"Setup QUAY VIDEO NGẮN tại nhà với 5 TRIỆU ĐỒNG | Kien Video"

Xin chào, chào mừng các bạn đã đến với kênh của Kiên Video nơi mà mình chia sẻ những cái trải nghiệm, những cái kiến thức và những cái bí kíp khi mà quay video ngắn Rất là hy vọng cái kênh này sẽ đem đến cho các bạn nhiều những kiến thức hữu ích Hôm nay thì mình sẽ chia sẻ với các bạn một cái combo thiết bị để các bạn có thể bắt đầu tự quay video tại nhà với chi phí là 5 triệu đồng Cái combo này thì nó đã vừa đủ để các bạn có thể tự quay những cái video dạng chia sẻ này hay là live stream này và nó cũng đủ dùng để chúng ta có thể quay những cái video giới thiệu sản phẩm Mình cũng sẽ chia sẻ cái cách mình đã setup cái combo này như thế nào để ra được một cái video giống như là các bạn đang xem ở đây
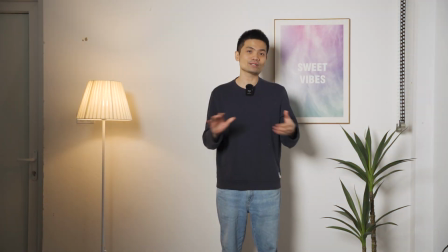Bây giờ chúng ta hãy cùng nhau bắt đầu nhá Về đồ trang trí cho cái setup này thì mình sẽ tận dụng những cái món đồ mà có sẵn ở nhà luôn Cái này thì mình sẽ không tính tiền vào cái chi phí setup nhá Nhưng mà mình cũng sẽ để link cho các bạn những cái món đồ này nếu như các bạn có nhu cầu mua Thứ nhất là mình có một cái tranh cho tường,
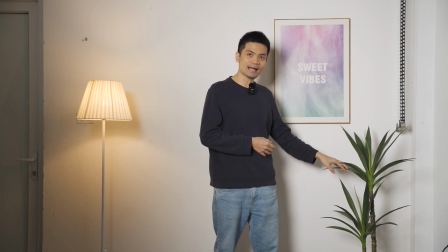tranh canvas Thứ hai là mình có một cái cây giả ở đây Mình chọn cái cây này bởi vì là trong cái dáng nó
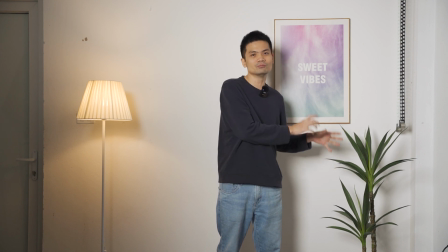Trông nó khẳng khiu và nó không bị lùm xùm nhiều cây lá quá Khi vào khung hình trông nó sẽ hơi dối mắt
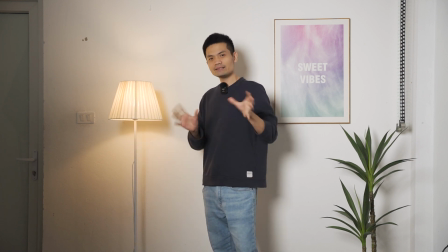Cái món đồ thứ 3 ở đây đó là một cây đèn ngủ Mình rất là thích cây đèn này bởi vì là nó sáng được Và như các bạn thấy là cái ánh sáng nó để lại trên tường trông rất là đẹp Cái đèn ngủ này thì nó cũng đóng vai trò như là một cây đèn hiệu
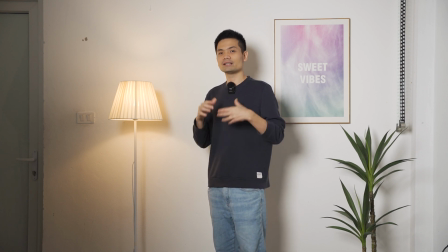ứng Và nó giúp cho cái video của chúng ta nó trở nên gần gũi và thân thuộc hơn Cuối cùng là thay vì ngồi đất
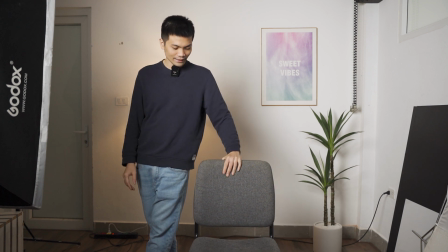thì chúng ta sẽ ngồi trên một cái ghế Và cái ghế này mình sẽ để cách tường khoảng 2m Nói chung là nó phù hợp với cả cái chiều dài căn phòng của mình thôi Còn các bạn sẽ setup như thế nào cho phù hợp với cả căn phòng của các bạn nhá
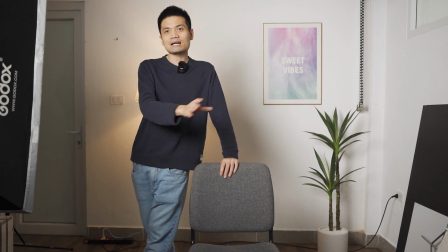Tuy nhiên thì có một cái lưu ý là chúng ta làm sao để cho cái ghế này nó càng xa background thì càng tốt Bởi vì như vậy nó sẽ giúp xóa phông nhiều hơn,
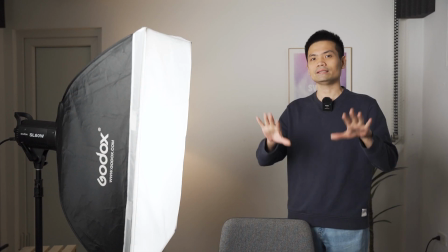giúp cho các bạn nổi bật hơn Và nó cũng không để lại những cái bóng đen ở trên tường Cái thiết bị quan trọng nhất trong cái setup này và cũng là nguồn sáng chính Thì đó chính là một cái cây đèn
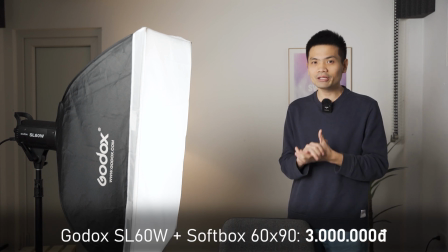Ở đây mình lựa chọn một cây đèn là Goldock SL60W và một cái Shopbox 6090 Ánh sáng thì
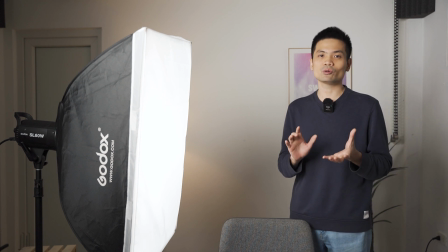nó là một yếu tố cực kỳ quan trọng để các bạn có thể quay ra được một cái video đẹp Nếu như các bạn có ngân sách lớn hơn thì các bạn có thể mua những cây đèn tốt hơn, đắt tiền hơn Tuy nhiên thì ở trong video này thì mình giới thiệu cho các bạn một cái combo với cái mức chi phí hợp lý nhất có thể Thế thì sẽ có những bạn hỏi là Vậy thì có thể mua được những cái cây đèn với mức
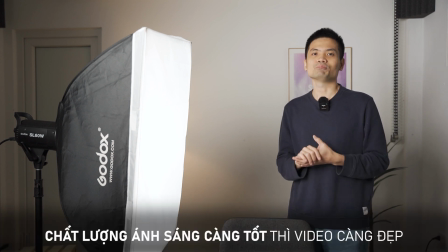giá rẻ hơn nữa không? Thì câu trả lời của mình ở đây là không Bởi vì những cây đèn rẻ hơn thì các bạn sẽ gặp phải rất là nhiều vấn đề Nó không đủ sáng này,
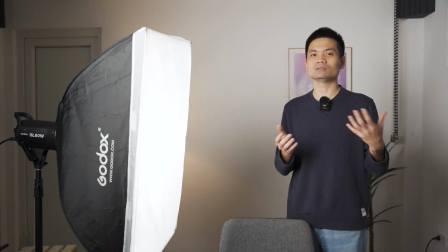màu của nó bị sai này Rồi thì sau một thời gian sử dụng thì các bạn lại phải đầu tư những cây đèn mới Thì theo mình thì đây sẽ là combo phù hợp nhất rồi
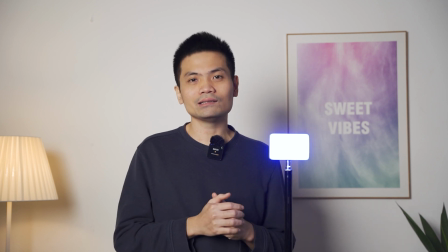Với một cái mức chi phí thấp nhất có thể rồi Cái cây đèn thứ 2 mà các bạn sẽ cần đầu tư đó là một cây đèn LED mini bỏ túi Cái giá của nó sẽ rơi vào khoảng
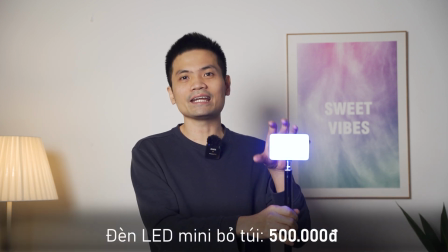500.000 Cái cây đèn này của mình thì nó không phải là cây đèn đấy Nhưng mà nó cũng tương đương nhau thôi Cái cây đèn LED mini
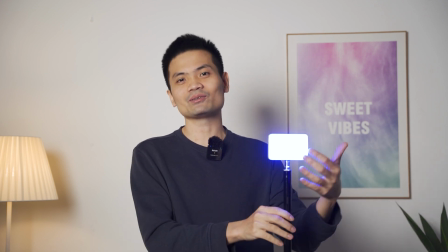này thì nó có 2 đặc điểm Thứ nhất là nó có thể đổi được màu xanh đỏ tím vàng Và thứ 2 là nó chạy
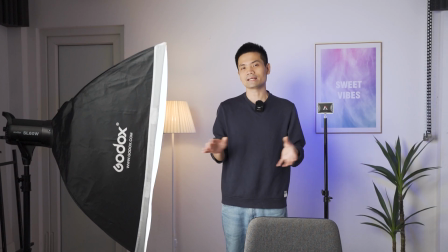pin, nó rất là nhỏ gọn Nên chúng ta có thể sử dụng cho nhiều mục đích khác nhau Để có thể lắp được 2 cái đèn này thì chúng ta sẽ cần 2 cái chân nữa Vậy thì tổng chi phí của cái setup này mình sẽ để ở đây nhá
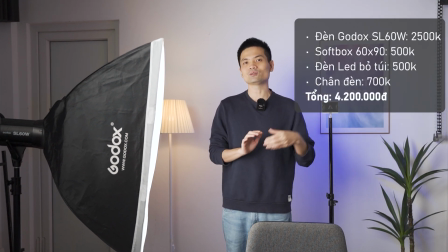Nó chưa đến mốc 5 triệu đâu Các bạn có thể dành cái phần dôi ra để mua thêm một vài cái bóng đồ decor nữa Vậy
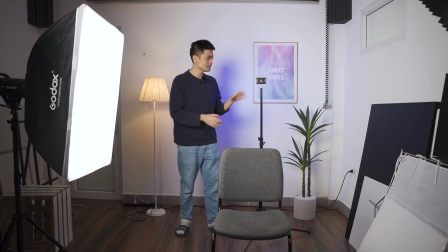thì với 2 cái đèn này thì mình sẽ setup như thế nào Đầu tiên là với cái đèn LED mini màu túi này Mình sẽ đổi nó
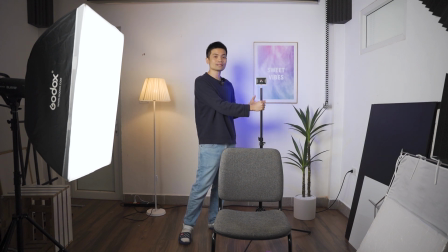thành màu xanh da trời và mình đánh nó vào tường Các bạn cũng có thể đổi những cái màu khác tùy theo sở thích của các bạn Và cây đèn này thì mình đang để full công suất 100%